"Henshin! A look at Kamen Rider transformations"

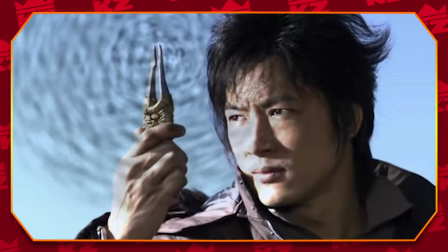Each of these riders utilizes a specific item, whether it be a tuning fork, a whistle, or a stringed wrist thingy.
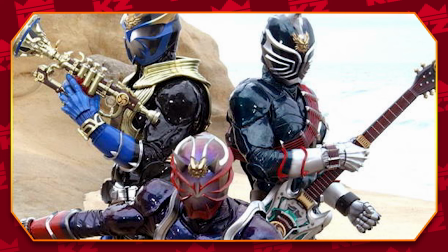These items play into Hippie's side concept. While the main visual and conceptual theme are demons, or oni, the accompanying theme is musical instruments, as each rider utilizes a specific instrument as their primary weapon, which also influences their fighting style.
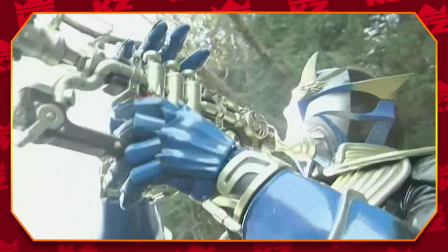It's such a clever and unexpected thing to integrate into a concept like this.
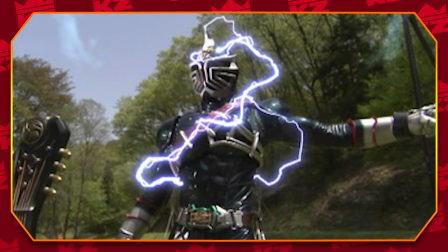Each instrument is also appropriately embodied by a particular element, like the lightning guitar, the hurricane trumpet, and the blazing drums.
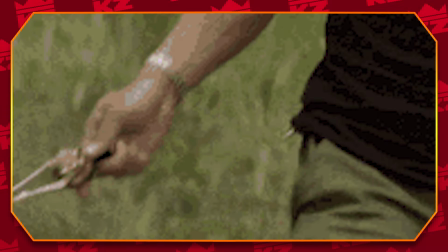By tapping into their changers, the riders become engulfed in their respective elements, With it being a non-traditional henshin device as well,
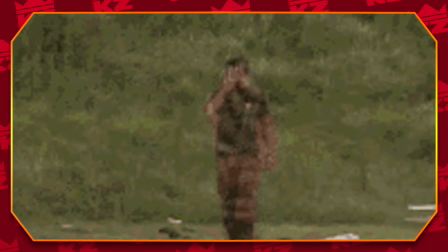the usage of the elements and the time it takes to get into the henshin make it feel natural, grounded, and powerful.
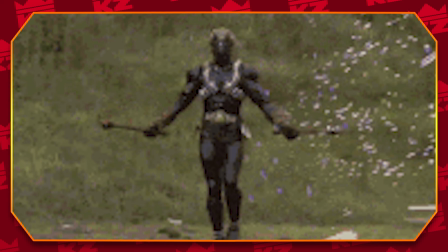The Hibiki henshins are a simple, effective, yet ambitious take on the traditional henshin sequence.
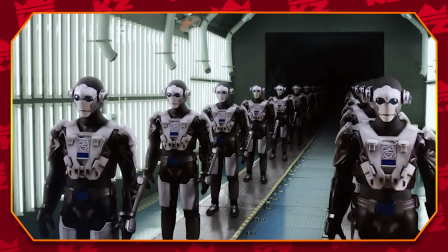Joining the fray are the henshins of the Zero One Riders. The theme of Zero One was artificial intelligence and higher technology.
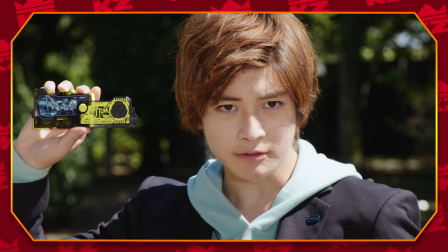Therefore, the core mechanic and gimmick of the series were the progrise keys, small, cassette-like devices that contain data based on animal DNA.
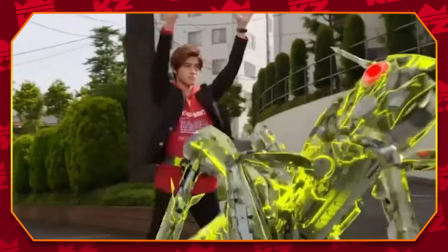When the progress keys were inserted into the driver, the data would materialize into technological representations of each animal, with different elements becoming a part of the rider's armor.
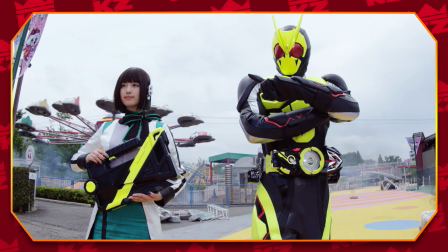This was a very cool abate generic concept, but the more intriguing part of this was how each driver and organization interacted with the progress keys specifically.
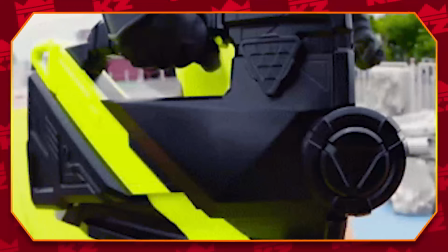Zero One, using his eponymous driver, shows a full sync between the user and the animal data.
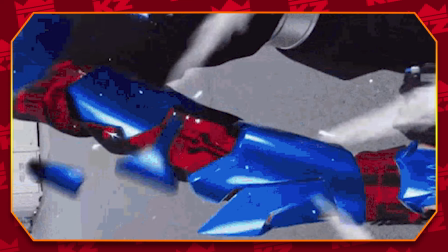The riders of Ames, Vulcan, and Valkyrie using the ShotRiser load the progress keys like ammo, showing their usage of the keys as merely tools or weapons.
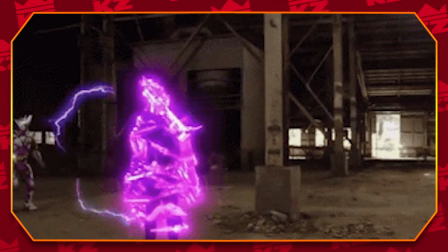And the writers of Metsubo Jinrai, Jin and Horobi, used the Force Riser which, as the name implies, brutally restrains the animal data to their person.
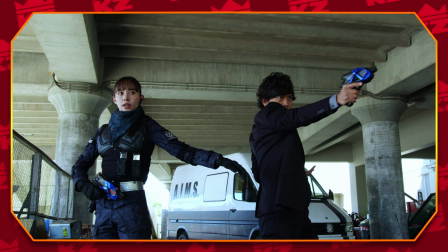It was pretty creative to see how they interpreted the henshin sequence among these different organizations using the same gimmick, but embodying their personalities, moralities, and motivations.
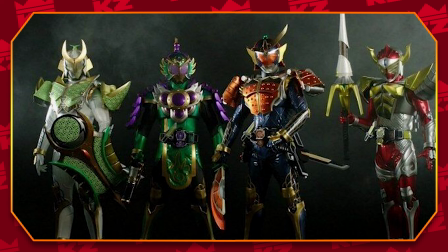Zero-One's henshins really put the high in high technology. A set of henshins that I definitely have already spoken about come from the armored riders of Kamen Rider Gaim.
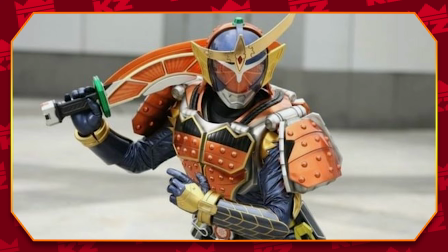Gaim has a considerably interesting mix of concepts thrown into one package.
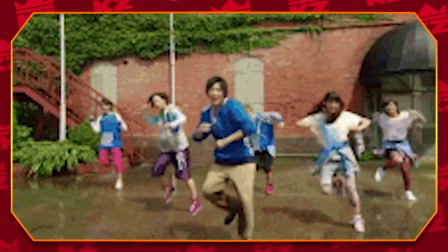First off, they're all dancers, which doesn't really play into my next couple of points very much but I just thought I'd point it out.
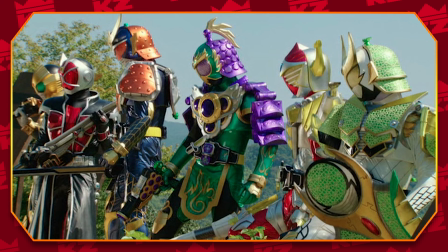Secondly, as their name implies, they are riders most defined by the set of armor they don on top of their rider's suit.
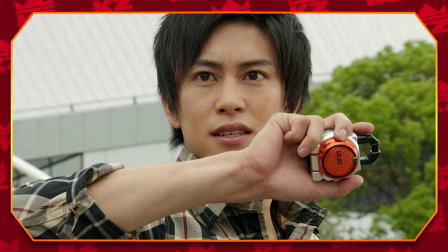This armor is determined by my third point, their gimmick, the lockseed, which is a lock-shaped fruit that is imbued with power from the tree of life.
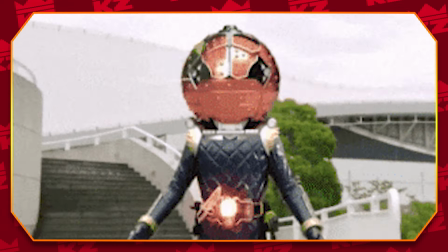The most iconic thing about these henshins is how the lockseeds will summon a giant fruit from the sky, resting itself on the rider's shoulders and opening up to reveal and form the rest of the armor.
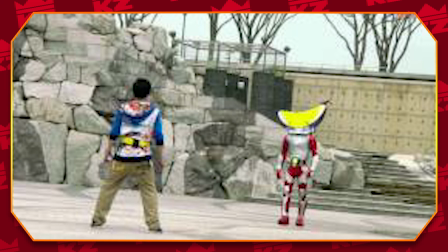This is an instant charm with this henshin. It's so creative and out of left field as Ryder tends to and needs to be.
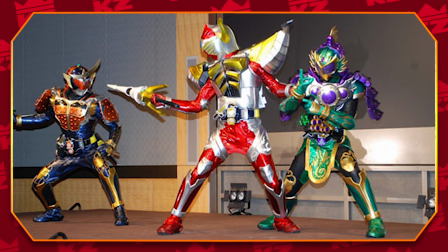What adds on to this charm is a jingle that precedes the actual henshin. Gaim, Baron, and Ryugen are stylized very similarly to different cultures warriors armors.
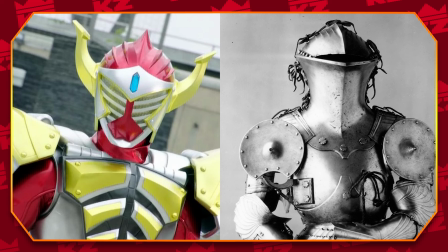Gaim being Japanese, Baron being European, and Ryugen being Chinese.
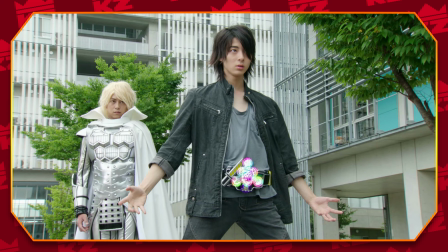The jingles that play before the henshin are very characteristic of each culture, and I think that's such a simple yet impactful detail.
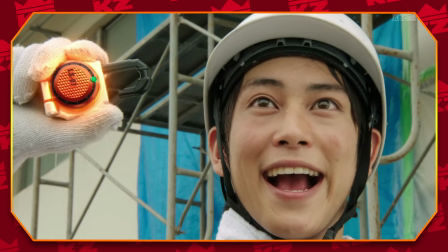The armored riders have henshins that truly unlock innovation with wonderful execution.
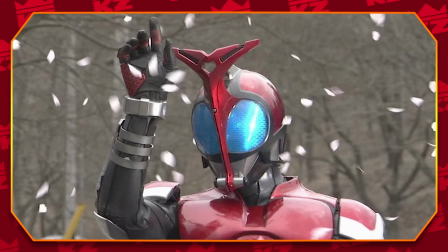Closing out our transformation elaboration are the henshins of the Zekt Riders in Kamen Rider Kabuto.
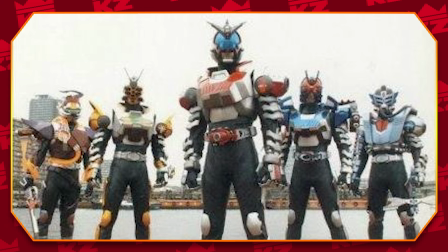Kabuto is pretty special in that it is a two-parter henshin, much like X-Aid. The first part of the henshin is when the riders insert their zektors into their transformation mechanism.
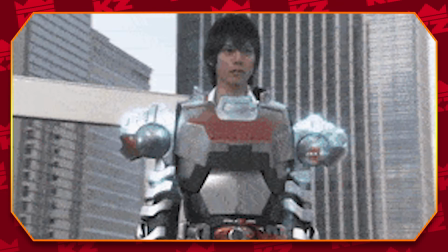Once this is done, the sequence begins and the riders become enveloped in an increasing sequence of hexagons that reveal their armored rider form.
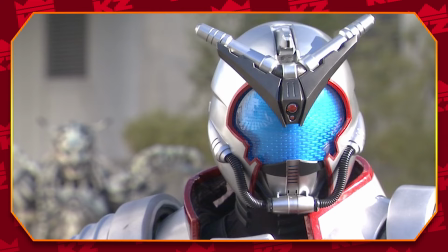This is a very simple way to execute the change, the hexagonal patterns also give it a cool and very futuristic tech vibe.
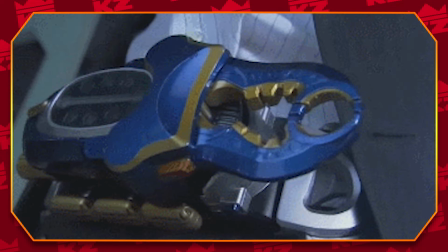I do also think it fits pretty thematically as well, with the zectors themselves being technological bugs, the rider's armor materialize on their bodies almost like a digital cocoon.
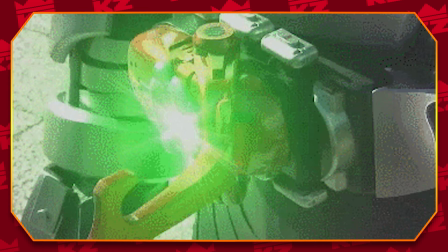And of course, there's the iconic cast off.
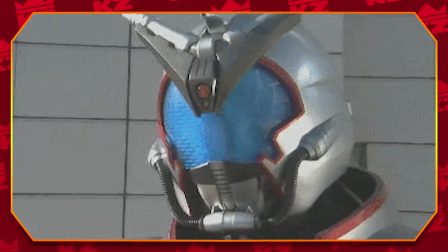Aside from punch and kickhopper, the riders and Kabuto are able to cast off their armor to reveal their true selves, just as insects emerge from their cocoons to reveal their metamorphosed forms.
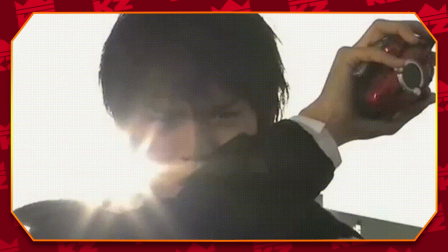This henshin does it all, its initial sequence is focused and localized on the rider while its second stage is an explosive reveal.
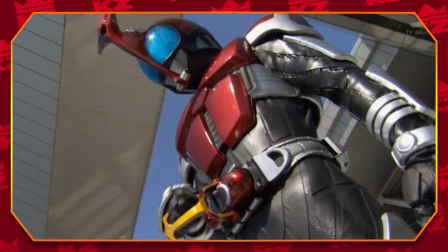It's an effective prelude to the more bombastic change sequences we'd see in future iterations while keeping these simple and classic at the same time.
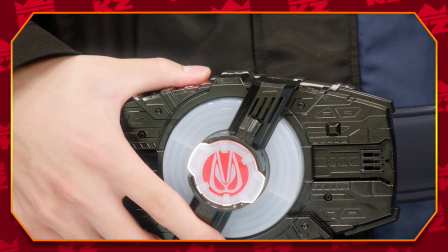If belts and changers are the vehicles by which our riders begin their henshin journey, then the sequence itself is the road they take to reach their transformation destination.
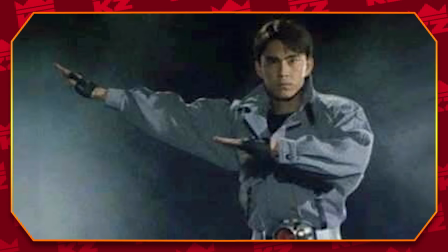We've certainly come a long way from the early days of split cuts and transitions.